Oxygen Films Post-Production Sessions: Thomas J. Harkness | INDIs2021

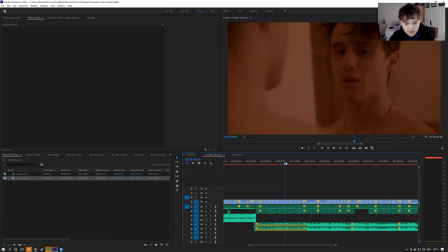Again, I
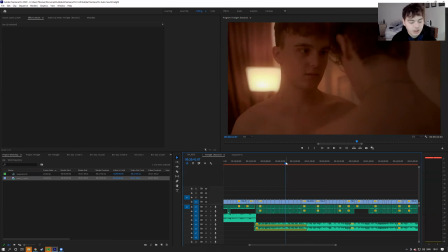cut on an action where the shirt went down his back, to then it going down his back again on the next shot. Again, it makes it feel a bit more seamless and a bit more like it's real, instead of it being
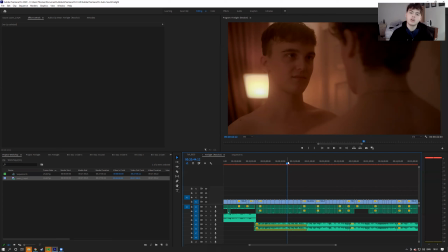noticeable cuts, because sometimes when you see a cut that's a bit too noticeable or a bit too choppy, it'll generally draw the audience out of the film, which is why you should really focus on, well, me personally, I like to focus on making sure that the specific movements can be cut to,
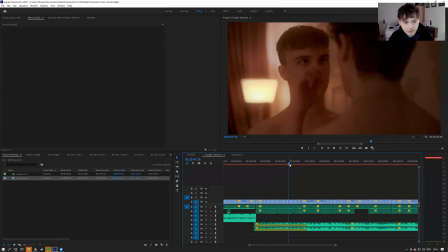and makes it a lot more seamless. Like for example here, Nat lifts up his hand to go stroke his hair,
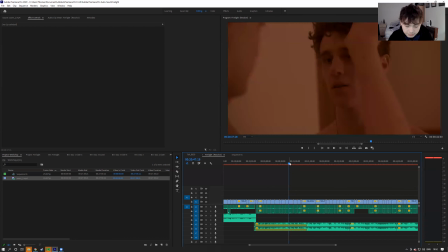and I cut at the same point of where he is when he's about to stroke his hair. Have that close up of James's reaction during an action, which is always nice.
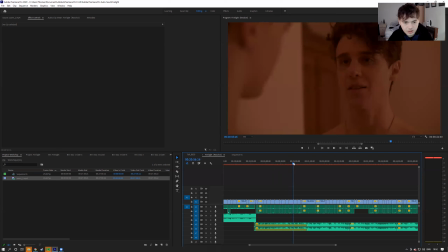It creates a lot of intimacy in that. And then in the dialogue here, I believe Nat's character tells James that he looks beautiful, and James's character says, do one, basically.
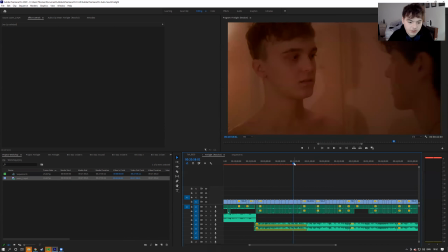All because he isn't ready yet, and he feels like this is lust instead of love.
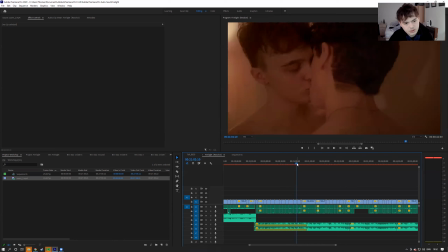Then kissing, and it feels very sensual here. But then I cut to from Nat's perspective of what he feels like it's like kissing him,
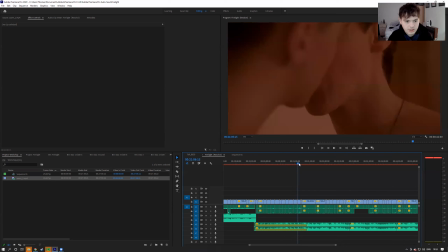to then James's perspective, where he's very rough and
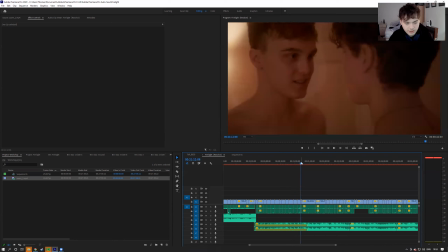and kissing quite thoroughly, and then rushing. And then here, Nat's character reacts to him rushing and says, wait. Used very well by creating like a few quick cuts to show he's rushing.
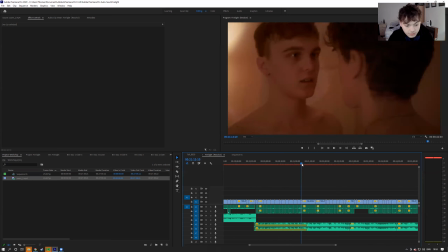And then as soon as he says wait, it goes into a long take.
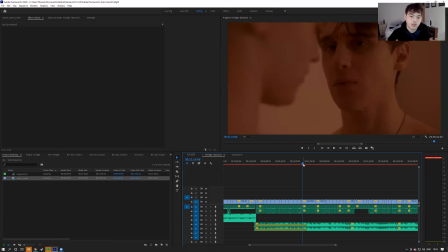What you want to do, you got to be careful with long takes because you don't want it to linger. You want it to be at the perfect amount of time. So just try and feel for the scene and find a specific rhythm. And if it feels a bit too long lingering on a shot,
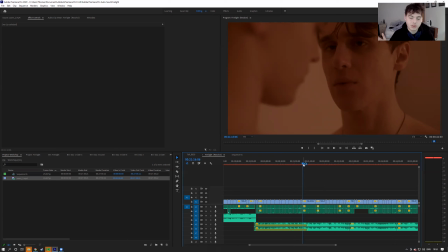probably just try and cut it down and see if there's any other shots that you can cut to just a tad bit before, because you don't want people to be like, oh, shots have been going on for ages, it's a bit boring. You want to make sure people are interested and fully invested in the scene.
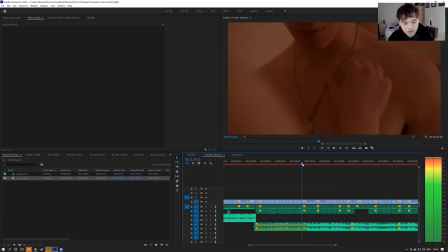So here, I've made it a longer shot or a longer take, where he goes from a reaction of James being told to wait to then an action of Nat touching his chest and touching his necklace.
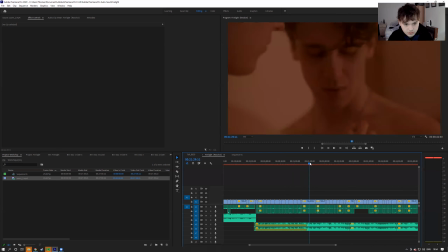And then they're both looking into each other's eyes this time to show that they both are willing to
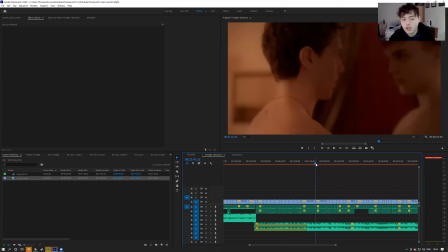make love instead of it being lust, which is beautiful. And then if you see here, I've done it again, where it goes from
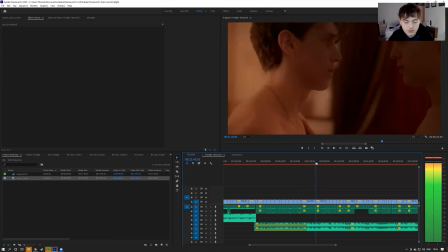him slightly stepping back and turning, to then him slightly stepping back and turning into the next shot, just a bit quicker.
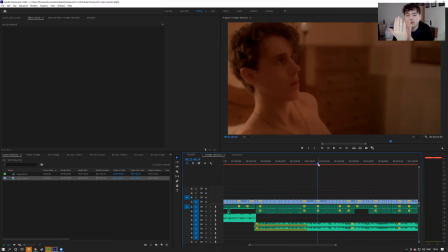Still create, it's just that movement that you've got to capture. So as soon as you get it from here to there, try and cut it to another shot where it's there to there, because it creates a bit of a smoother cut, in my opinion,
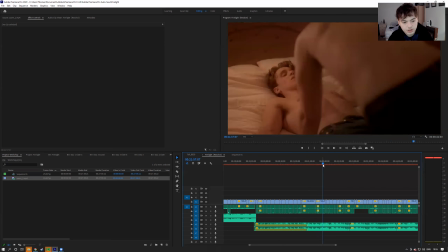where you don't really notice that the cut's there because you're too invested in the scene.